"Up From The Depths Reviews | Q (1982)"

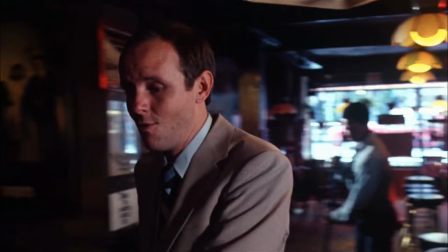(0:03)
After having left a previous picture due to financial difficulties,
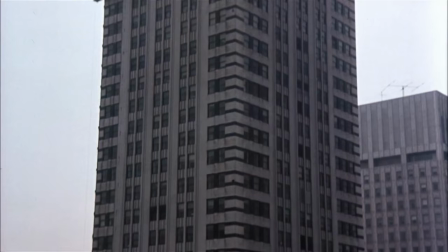(0:07)
horror and science fiction filmmaker Larry Cohen immediately began work on his next film, a giant monster movie that would highlight a major New York City landmark,
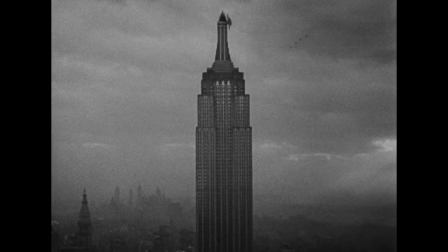(0:16)
in this case the Chrysler Building, much in the same way King Kong did to the Empire State Building.
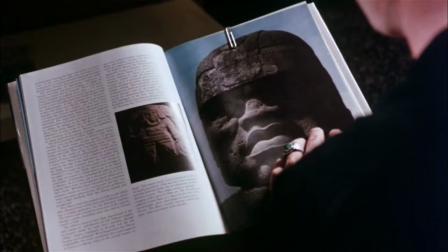(0:21)
For the monster, he imagined a giant bird, and in researching for ideas,
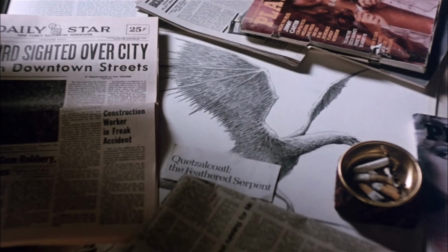(0:25)
came across the legend of Quetzalcoatl, a mythological feathered serpent worshipped by the Aztecs.
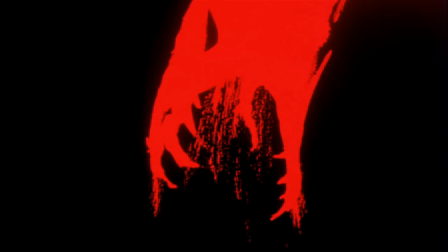(0:30)
With his monster now set, Cohen crafted a story and rushed headfirst into production, the result of which is 1982's simply titled Q,
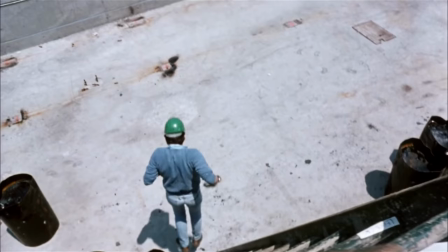(0:38)
a film that, despite its many faults, would go on to become a cult classic among horror and monster movie aficionados.
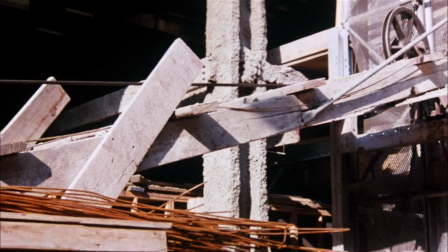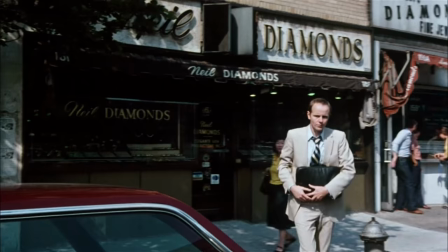(0:52)
Just as Detective Shepard begins investigating strange ritualistic murders plaguing New York City,
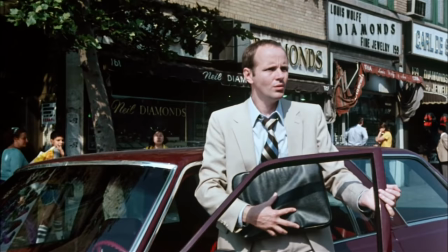(0:57)
petty criminal Jimmy Quinn takes part in a failed diamond heist that leaves him on the run from the police.
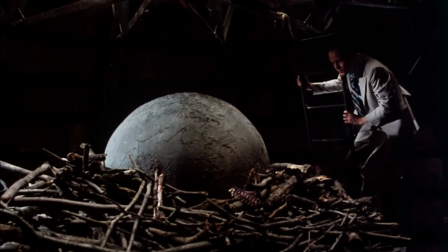(1:03)
While hiding out in the Chrysler Building, he discovers a large nest littered with the bodies of missing New Yorkers, causing him to flee and question his sanity.
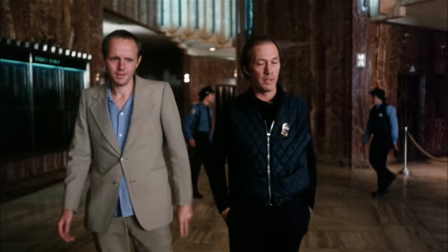(1:11)
Soon reports of a giant bird begin to spread throughout the city, and seeing a way out of his predicament,
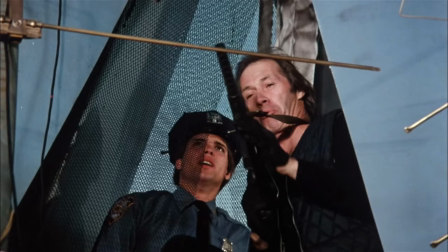(1:17)
Quinn makes a deal with Shepard and the police to show him the nest for a hefty finder's fee.
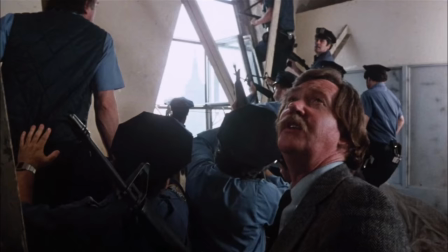(1:21)
But what they find ends up being more horrifying than they imagined.
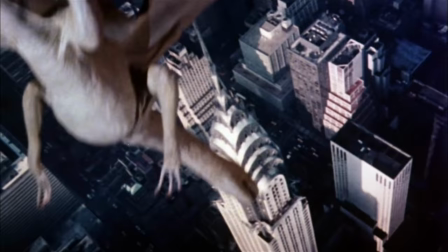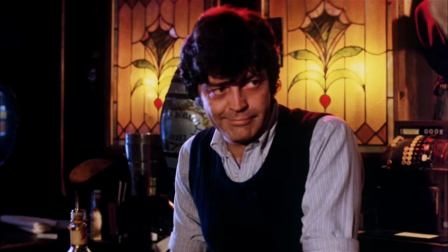(1:32)
Q is one of those movies that feels like it never quite lives up to its full potential.
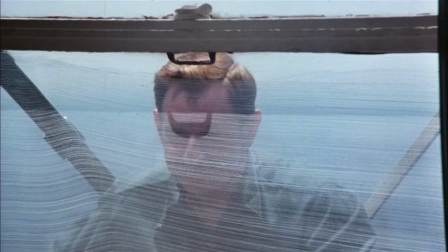(1:36)
It starts out very promising, with a couple of brutal and comically abrupt deaths that sets the plot in motion.
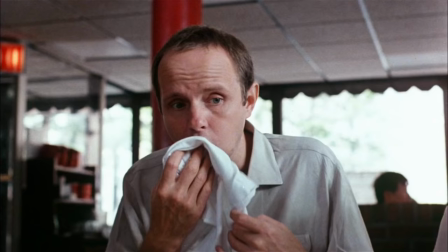(1:42)
However, it quickly gets bogged down with a storyline that isn't all that interesting and isn't told particularly well.
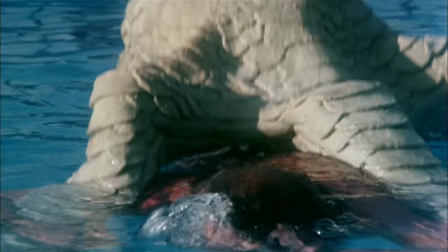(1:48)
Part of this is due to both Larry Cohen's script and his slapdash directing, which on the one hand is quite charming,
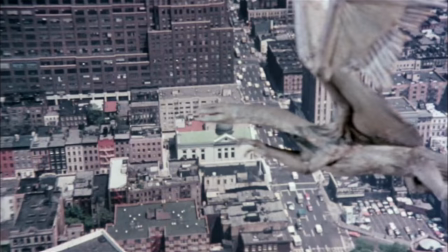(1:54)
giving the film a low-budget grungy feel that no doubt contributes to its cult status.
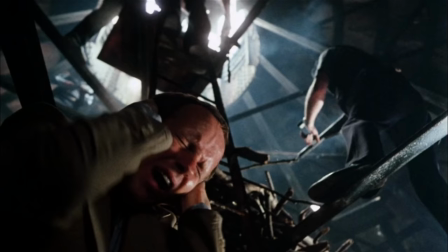(1:58)
But this also holds the film back from ever excelling in ways that make for a genuinely great monster movie.
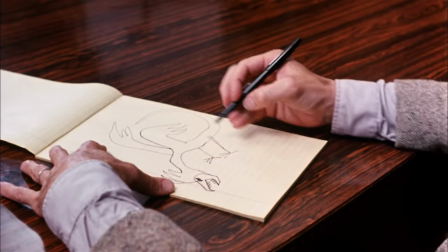(2:04)
A large part of this disappointment comes from the film's lack of focus on its title creature.
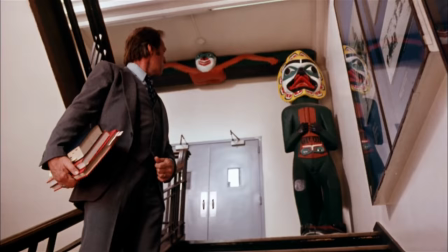(2:08)
For a film titled Q, it's not in the movie all that much.
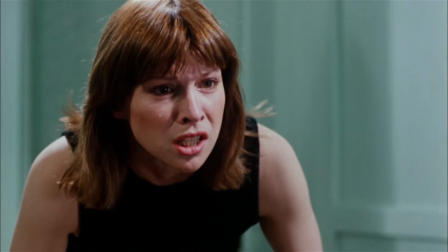(2:12)
If anything, the title Q stands more for the character of Jimmy Quinn, but Quinn elicits little sympathy from the audience.
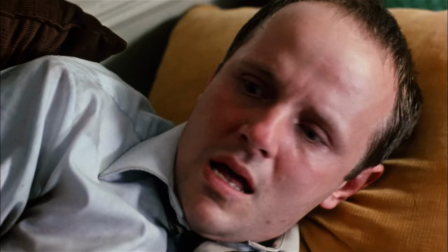(2:18)
Despite a great performance by Michael Moriarty, he's an immensely pathetic character, whiny and annoying in a way that takes away from one's enjoyment of the film.
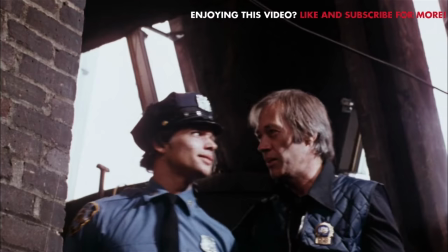(2:26)
This is all the more frustrating because it takes away screen time from the infinitely more likable Detective Shepard, played with a self-aware sense of humor by David Carradine.
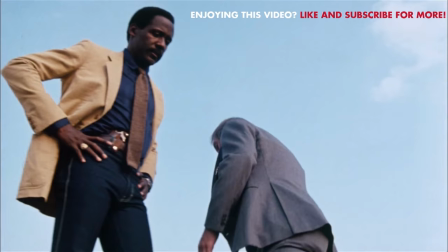(2:34)
The storyline of him investigating the ritual murders is both more interesting and more connected to the premise of the film,
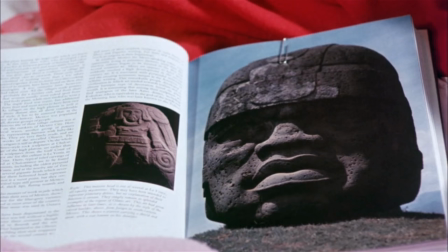(2:40)
but it's never focused on in any meaningful way, to the point where you could cut it from the film and it wouldn't change anything.
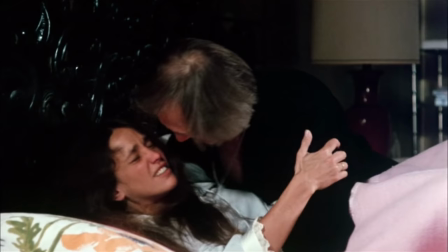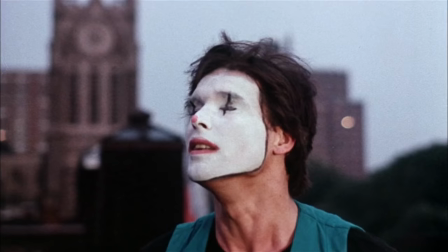(2:54)
As for the actual Quetzalcoatl itself, what little we see of it in the film is pretty impressive, at least for the time.
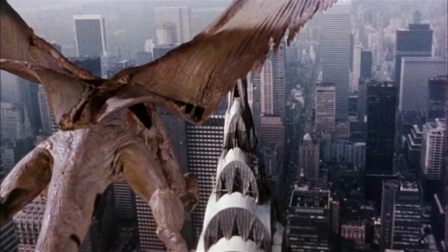(3:00)
While the stop motion used to bring it to life isn't anything you haven't seen before, the design by Larry Cohen is quite inspired,
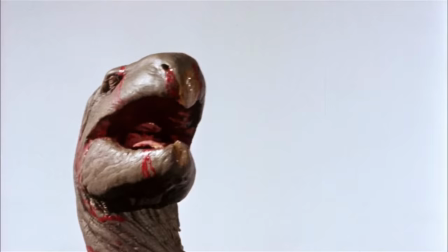(3:06)
a mixture of bird and snake traits that's weird and oddly disturbing.
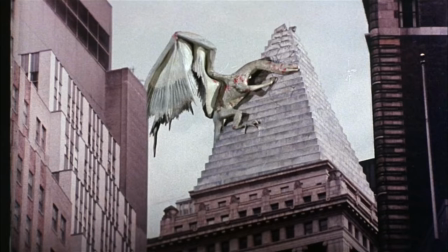(3:10)
If anything, the stop motion contributes to the otherworldly nature of the creature, making it feel truly alien and out of this world.
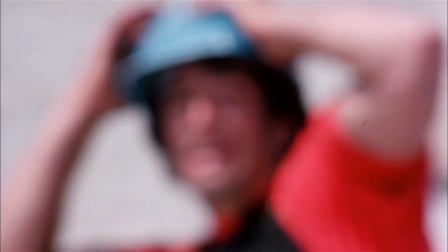(3:17)
It's a shame then that the film never gives it anything to do other than pop up every so often to brutally kill someone.
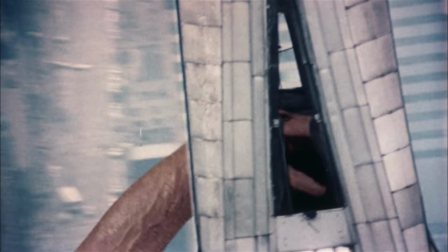(3:23)
Most of Q's screen time is saved for the finale, which, while having a few fun moments,
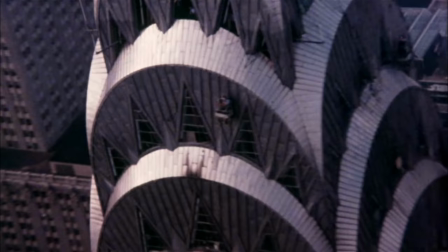(3:27)
is very brief and underwhelming, especially if you're looking for a bit of destruction or mayhem.
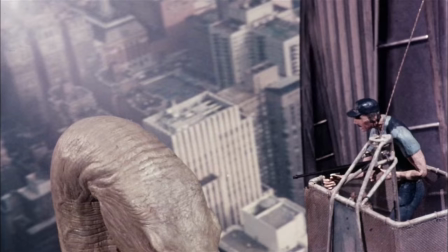(3:32)
Whether due to budget constraints or by creative design, you're not going to get it.
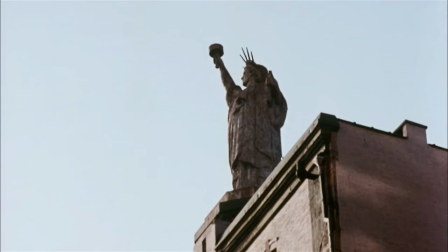(3:40)
Despite these faults, Q does have a few things going in its favor.
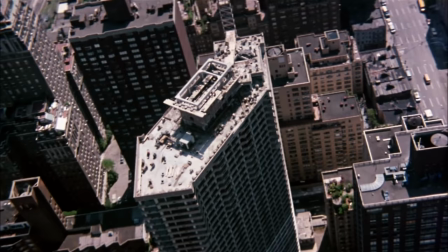(3:44)
The film greatly benefits from on-location filming in New York City, making it feel broad in scope despite its relatively small-scale story.
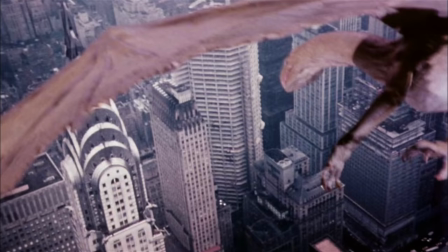(3:51)
The crew spent much of their time actually filming at the top of the Chrysler Building,
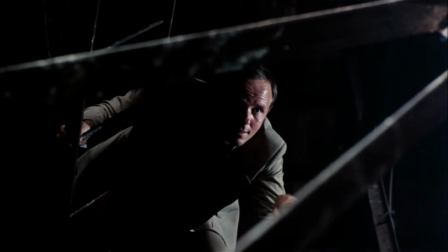(3:55)
a risky endeavor that paid off via some sweeping aerial shots that contrast nicely with the claustrophobic interior.
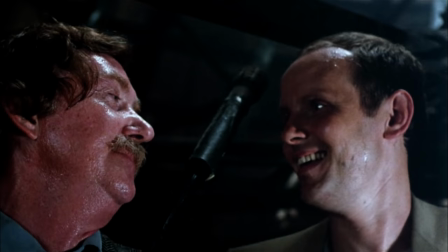(4:01)
The film also has a sense of humor about itself that helps endear you to it even as it continues to underwhelm.